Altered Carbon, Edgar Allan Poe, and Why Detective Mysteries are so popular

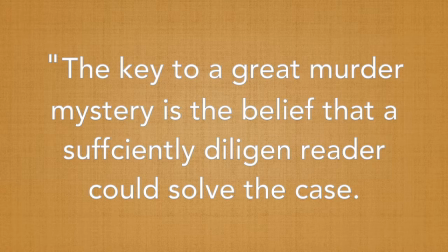Bronwyn Hamas, a writer at Standout Books, explains that the key to a great murder mystery is the belief that a sufficiently diligent reader could solve the case.
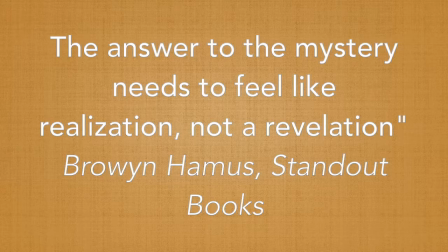The answer to the mystery needs to feel like a realization, not a revelation.
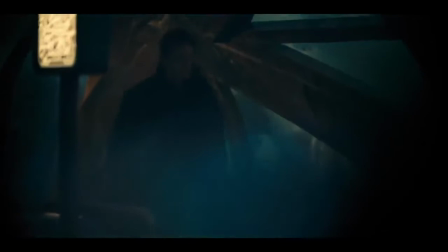This guideline in the detective mystery framework ensures that the audience will never feel cheated by the sleuth having information that the audience does not.
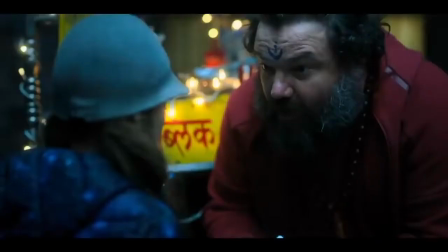This way, the audience will know that investing thought into the case will pay off as they themselves might actually be able to solve the case with the detective.
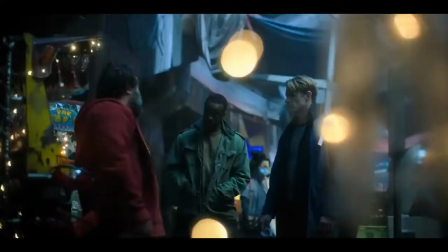Altered Carbon accomplishes a similar goal with slightly different methods.
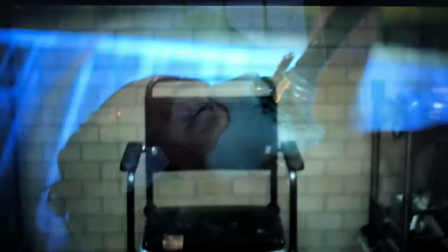First, because Kovacs, our protagonist, is brought into this world at the same exact time as the audience is, everything he learns about the case is also learned by the audience.
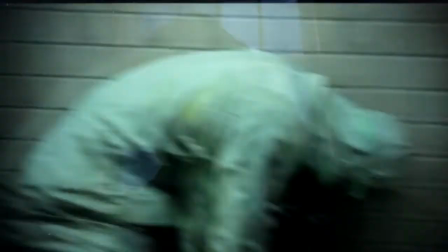However, more interestingly, because of the medium Kallagratis uses to tell her detective mystery,
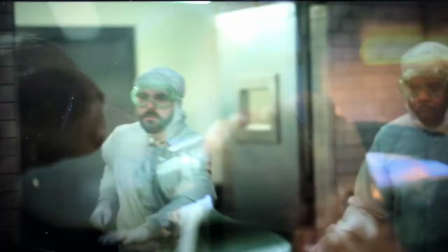she is able to reveal evidence crucial to the final reveal, all throughout the show without the audience immediately realizing the significance.
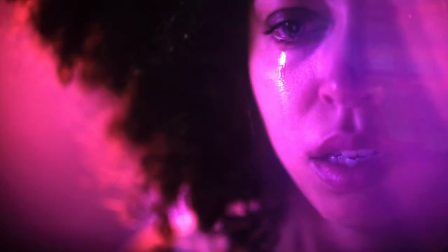The great example of this subplot is Lizzie Elliott. Her character is introduced in episode 2, along with facts that become crucial later in Bancroft's murder.
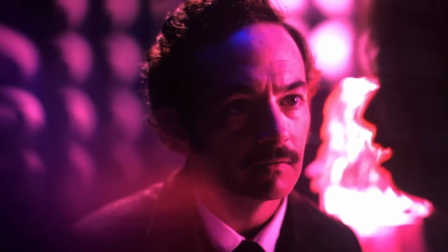However, with great observation and analysis skills from the audience, it is difficult to see the relationship between her story and the murder.
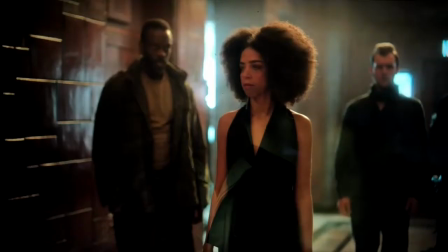Subplots and other information like this hidden in plain sight allow for the author to get the audience involved in the problem-solving process.
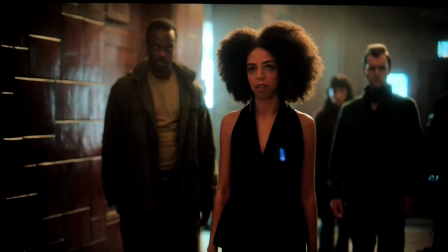Another reason why the detective mystery is so popular is because it never fails to give short, satisfying,
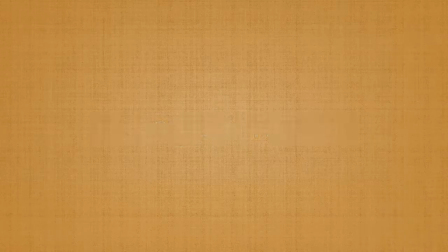and simple logical reveal, which provides an audience a simple world where everything will be resolved to escape to. In all three of Poe's stories, he reserved a very small section at the end where he summarizes the motives of the villain.
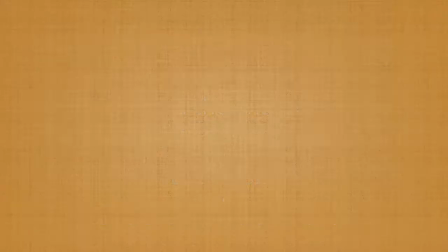In The Murderers of the Rue Morgue, near the very end of the story, Dupin, after explaining how he put together the complex set of clues together to reach his conclusion, says,
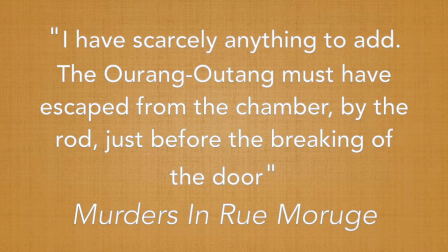I have scarcely anything to add. The Auerang Ao-Tang must have escaped from the chamber, by the name Rod, just before the breaking out the door.
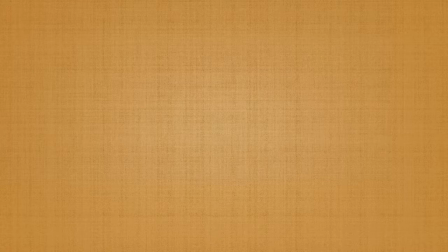This ties up the story with one simple explanation for all the problems in Dupin's world, and gives us the confidence that the problems we face will work out as well. On top of this, for part of the audience who got to the solution before the reveal, they will feel immense satisfaction for being smarter than the sleuth.
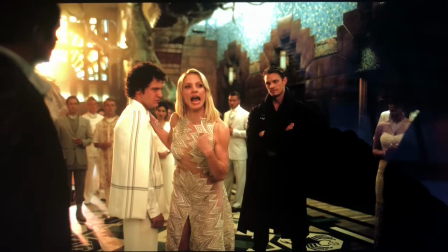Altered Carbon does a great job at providing a satisfying reveal. Kovacs, after being misled by many of the red herrings, gathers every relevant person in the case to present his solution.
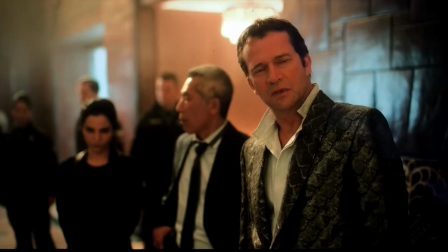This scene, which runs for a mere five minutes, allows Kovacs to explain the motives of each character and a logical reason for why Bancroft committed suicide.
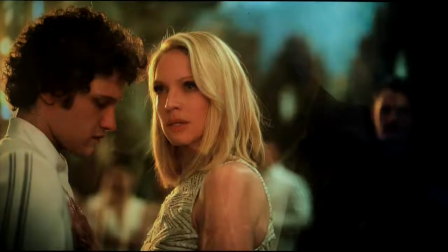In this scene, as the true motives for the Bancrofts are revealed, and everyone guilty is immediately put in custody,
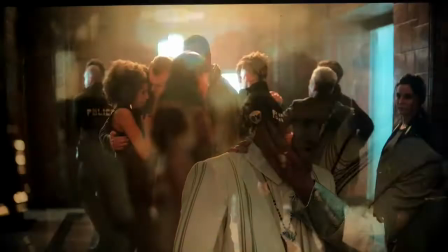the oversimplification of the real world adds to the reward of the audience as they feel the case being solved.
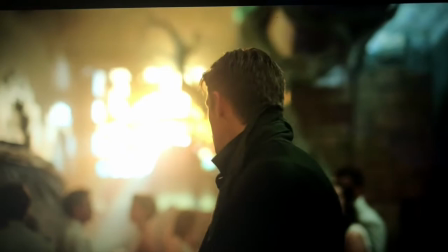It gives them hope that no matter how chaotic, hopeless, and tangled their lives and problems are, there is always a logical conclusion, and that justice will be served.
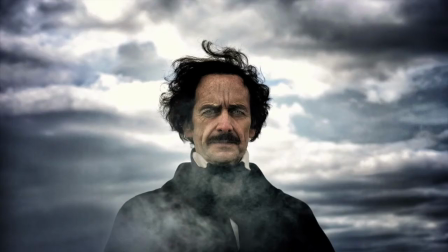Finally, and most importantly, even when an author invents a genre, the popularity of a genre will not necessarily result in the popularity of an author.
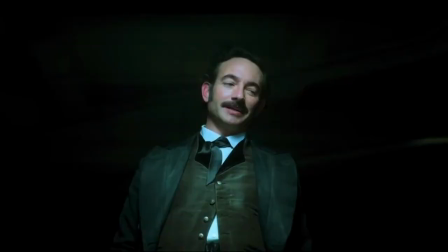This is why the distinguishability of the detective mystery is a key reason for Poe's popularity after his death.
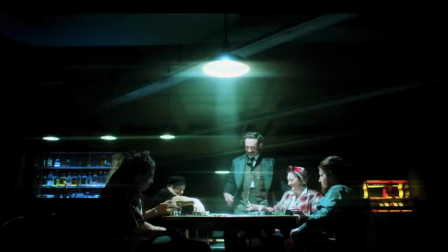Since humans are conditioned to seek out things that they enjoy,
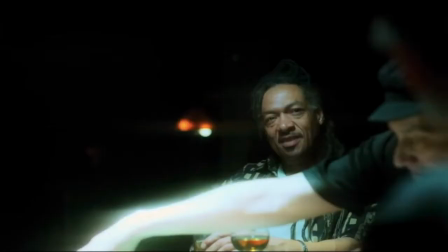the detective mystery with crime as a hook in a realistic setting almost promises the reader an opportunity for the reader to solve the mystery for themselves,
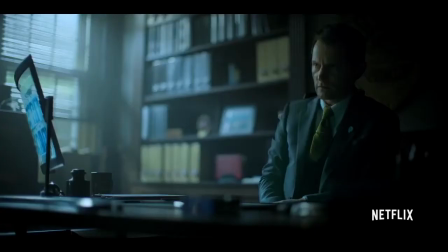and a simple logical reveal at the end.
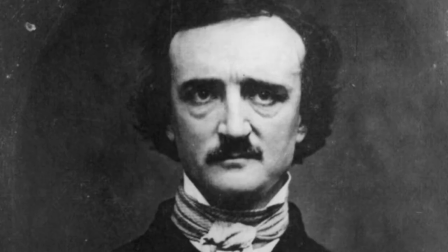While this uniqueness allows for the genre to continue to be popular, it also allows Edgar Allan Poe to be identified as the inventor of the detective mystery.